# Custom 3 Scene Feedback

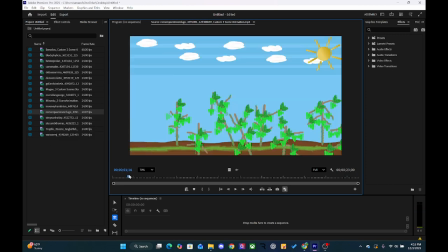Let's go ahead and overall, I think the audio could be dropped down. This is neat how I think the clouds could be slowly moving across the, like maybe the sun is rotating and the clouds, instead of them all being on one single layer and moving in,
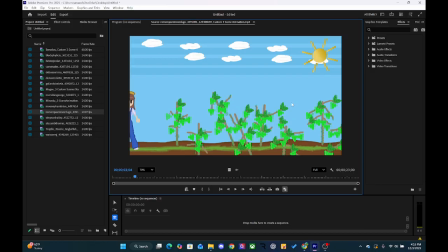they could each be on their separate layer and kind of moving past the sky very slowly, but across the sky like in separate times, or like, so it looks like they're all kind of moving across and offset them so they all don't look like they have the same animation.
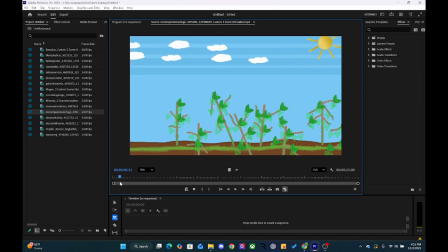And I think you could do the same with the grapes too. Right now they all fade onto screen. Maybe you could fade them all on separately here so that it doesn't all look too similar. Let me see here.
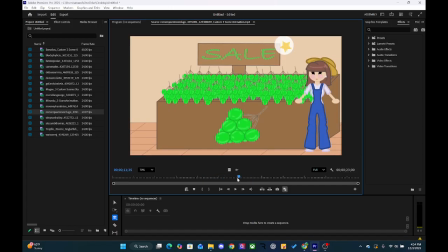This one I feel like you could also do something to this scene so it doesn't look so stagnant either, other than just like the rotating star. I think the sail, maybe you could put like they're putting it into a bag or something like that.
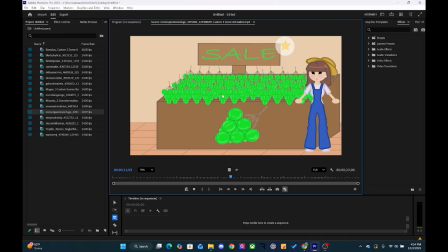I think that with the grapes, it looks like it's been used with a repeater, which isn't terrible, but there needs to be a little bit of variation there, and making sure maybe you have a couple illustrations, couple different ones of a couple different bunches, and then you can put those in there,
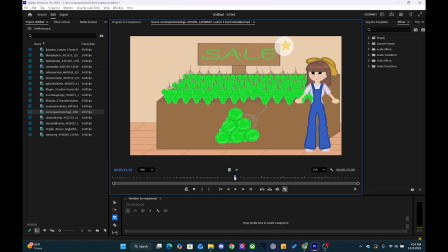and they kind of look a little bit fuzzy, so you might want to make sure you turn that continuously rasterized.
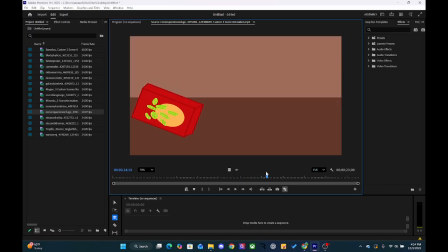This is the only other thing I would change here. So it looks like when these are falling out of the box, you want them to fall right away when this box tips, right? Because we wouldn't tip a box over and then 2 seconds later the contents of that box fall out.
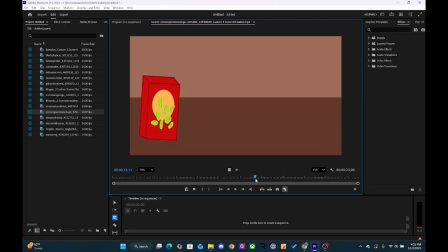So you want to make sure that this is like, as that box turns all the way, those are already rolling onto the ground. Maybe you have each one of these raisins like coming out separate. I think you could do like a little bit of an animation on that with rotation and positional keyframes that would benefit that.
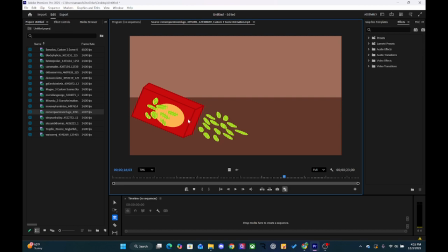But they should all be different and offset a little bit, so it looks like they're like kind of rolling out of the box, right? And then what you could do is you can mask like an area here so that it looks like they're coming out of the actual box and not behind the box,
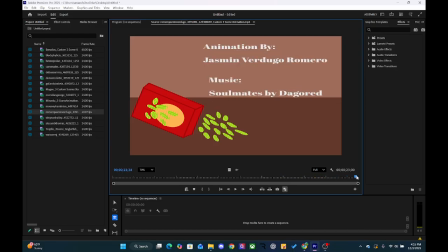because that's what it looks like right there. Other than that, really good job. I think this your name and stuff could be on screen a few more seconds, so I would extend the end theirs so that we could read your information and then fade out the audio as well. And then finally make sure that it's in 24 frames a second, not 30.
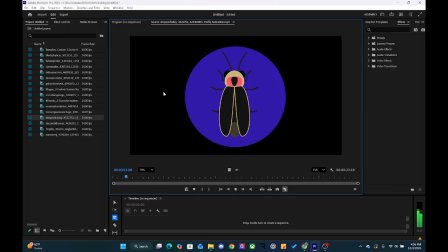All right, Haley.
Fireflies, also known Ooh. as lightning bugs, are beetles that can produce light.
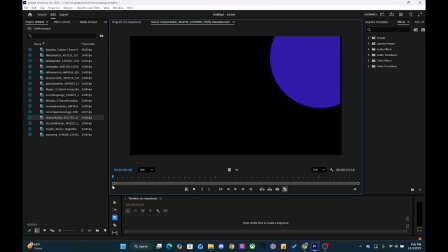I like this little firefly. Very cool.
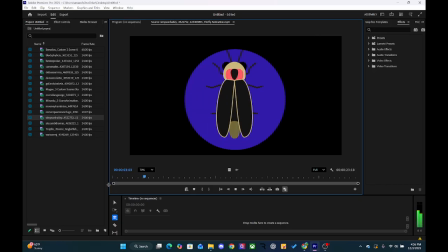Fireflies, also known as lightning bugs, are beetles that can produce light to send messages to each other.
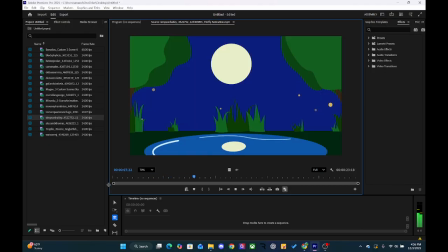They usually appear between late spring and summer nights when the weather is humid.
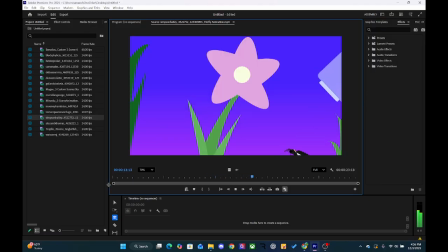People often catch fireflies to view in jars or containers, but should release them after an hour in order to keep them alive.
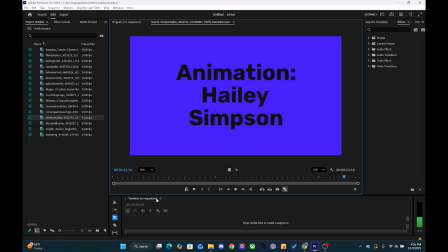Really, really cool, Haley. I love this. Absolutely love it. First of all, really cool design on this firefly.
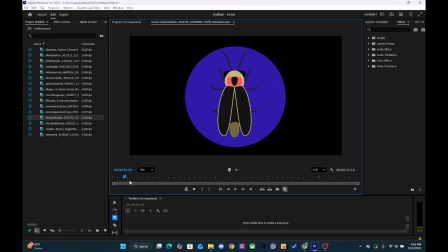The color palette specifically really does it justice. It really stands out compared to like the dark black background, but also like fits in with the wings. And then this really cool, vibrant kind of coral color along with this, I don't know, the color palette.
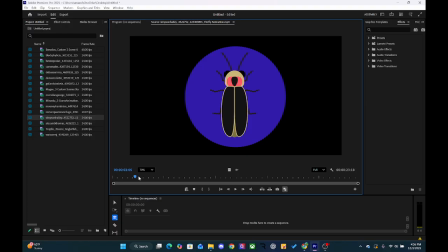It just really works together. It looks really cool.
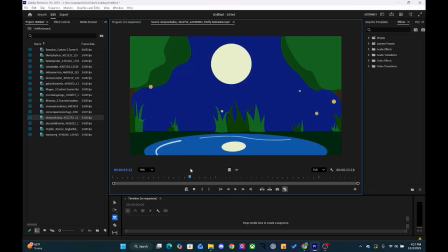This is really cool how you zoomed in, keeping with the theme of the monarch butterfly. This is awesome. I would add some more ripples to the pool.
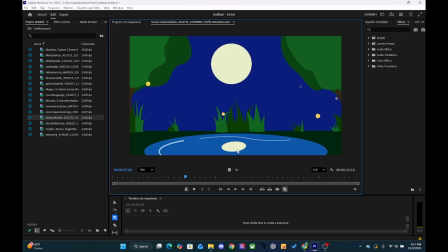And then the reflection of the moon, what I would do is maybe change the transparency and maybe make the color a little bit bluer so it reads more as a
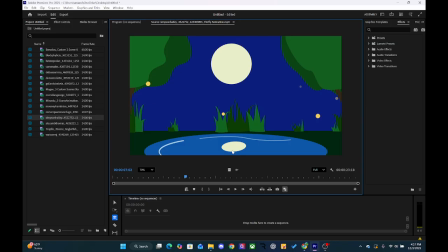reflection of the actual moon instead of like some kind of bright spot in the water. I think you could do that and that would make it like, that would sell it so much more. Maybe you just change the,
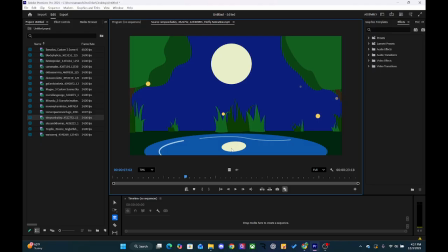you could try changing the blend mode of this reflection right there so that it looks like it blends into here a little bit better. Maybe using like an overlay or something, but it get almost be like lighter, but it needs to be kind of like a blue tint on here.
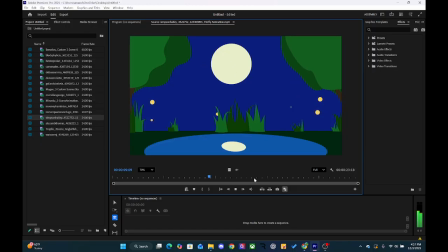But this is really cool. You could add some detail into the moon if you have a little time. This is great too.
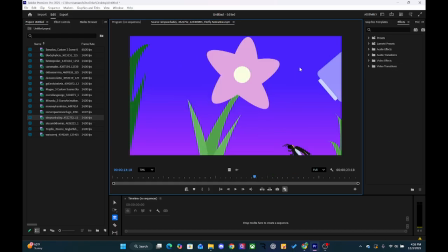I like this a lot. I think that maybe in the background you could have some silhouettes of other flowers so it makes it
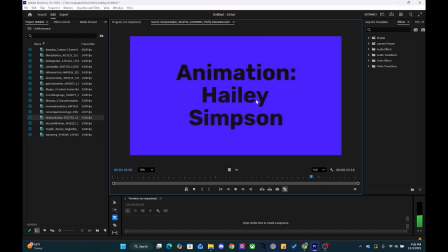maybe a dark green or something so it makes it just look a little bit more full. But really cool work on this, Haley.
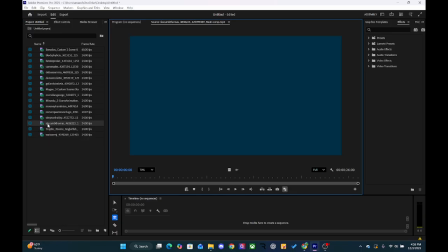Impressed with it in the beginning. All right, Thomas, let's move forward.
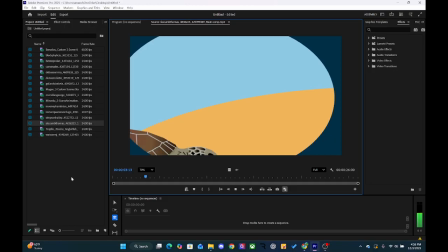Green sea turtles undertake one of the most extraordinary migrations.
Cool little sea turtle.
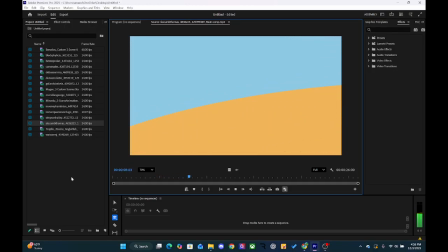Traveling thousands of miles between their feeding grounds and nesting beaches.
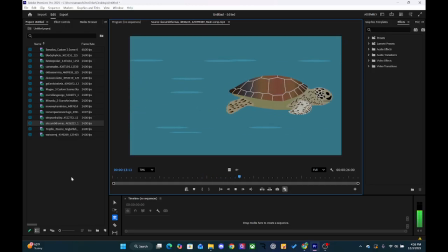Guided by Earth's magnetic field and ocean currents, they navigate across vast oceans with remarkable precision.
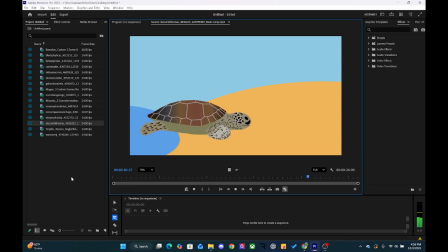After years at sea, females return to the very same beach where they hatch to lay their eggs, continuing the cycle of life.
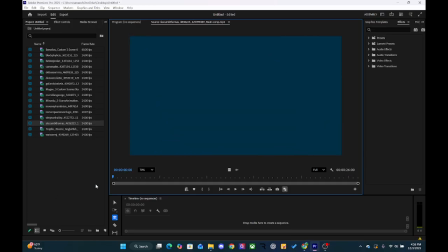Cool. I think that this is a really strong start, Thomas. Let's go ahead and look here.
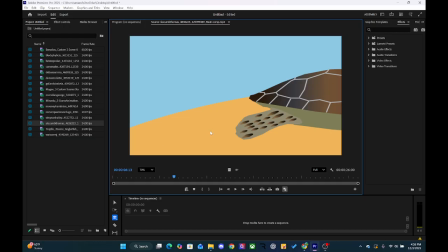It would be cool if maybe the turtle was revealing like a like as it scoots across the sand, maybe the sand is being rustled up here. So maybe you're revealing something using masking, like maybe like a texture on the sand where it shows like where the turtle has gone, like a trail.
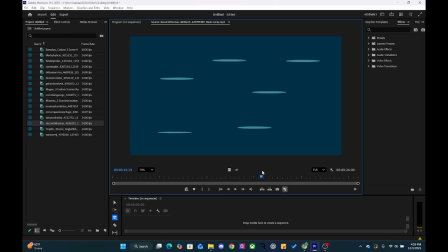This is cool. I think that the changing of the color here isn't necessary.
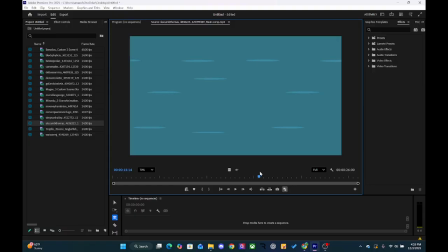I think that, I don't know if this is an accident or something, but and then you can maybe add some things over top of the turtle to make it also look like it's swimming through there. I think right now compared to the like flapping of the turtle's like fins or
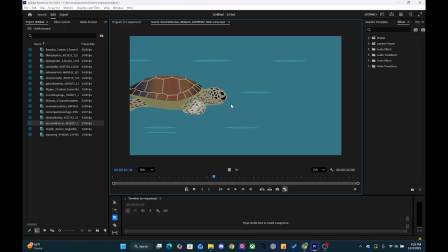you know, like appendages here, it looks like it's going too fast, so maybe slow down the animation of the background here and these lines. But I think you could add something over the top and maybe a shape layer that has some kind of warp on it, like a wave warp,
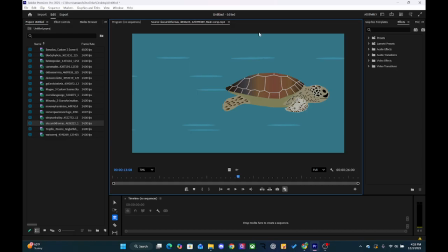where you can make a very subtle wave and then change the transparency so it goes over top of the turtle and it makes it look like even more like it's underwater. I think that would be really cool.
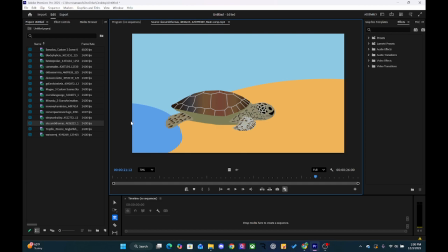And then here as well, I think that maybe you could have the water make it look like it's like rushing up on shore a little bit. Or what I would do is I would just show the turtle in the sand, maybe moving its little fins and digging and laying eggs or like protecting a pile of eggs.
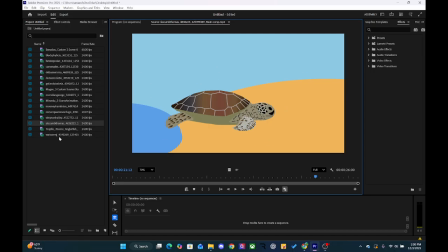I think that would be a stronger scene for here considering what you're talking about. Other than that, it's a really good start and this is really cool. Great information too. All right, Hannah, let's look at this.
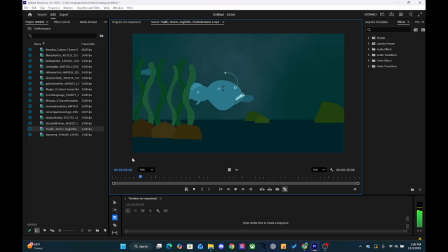The anglerfish is a deep-sea critter whose dangling light appendage is called the esca.
Cool.
The lure is designed to attract prey. In the dark, the angler waits for prey.
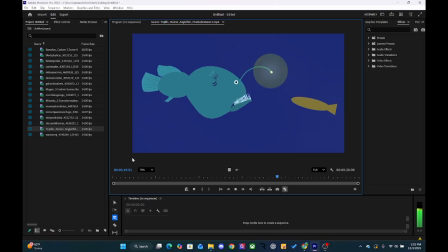Once drawn in close enough, he strikes.
Nice.
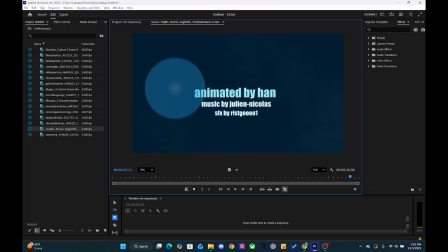Cool. Really cool. I like the sound effects that you guys are adding in here too.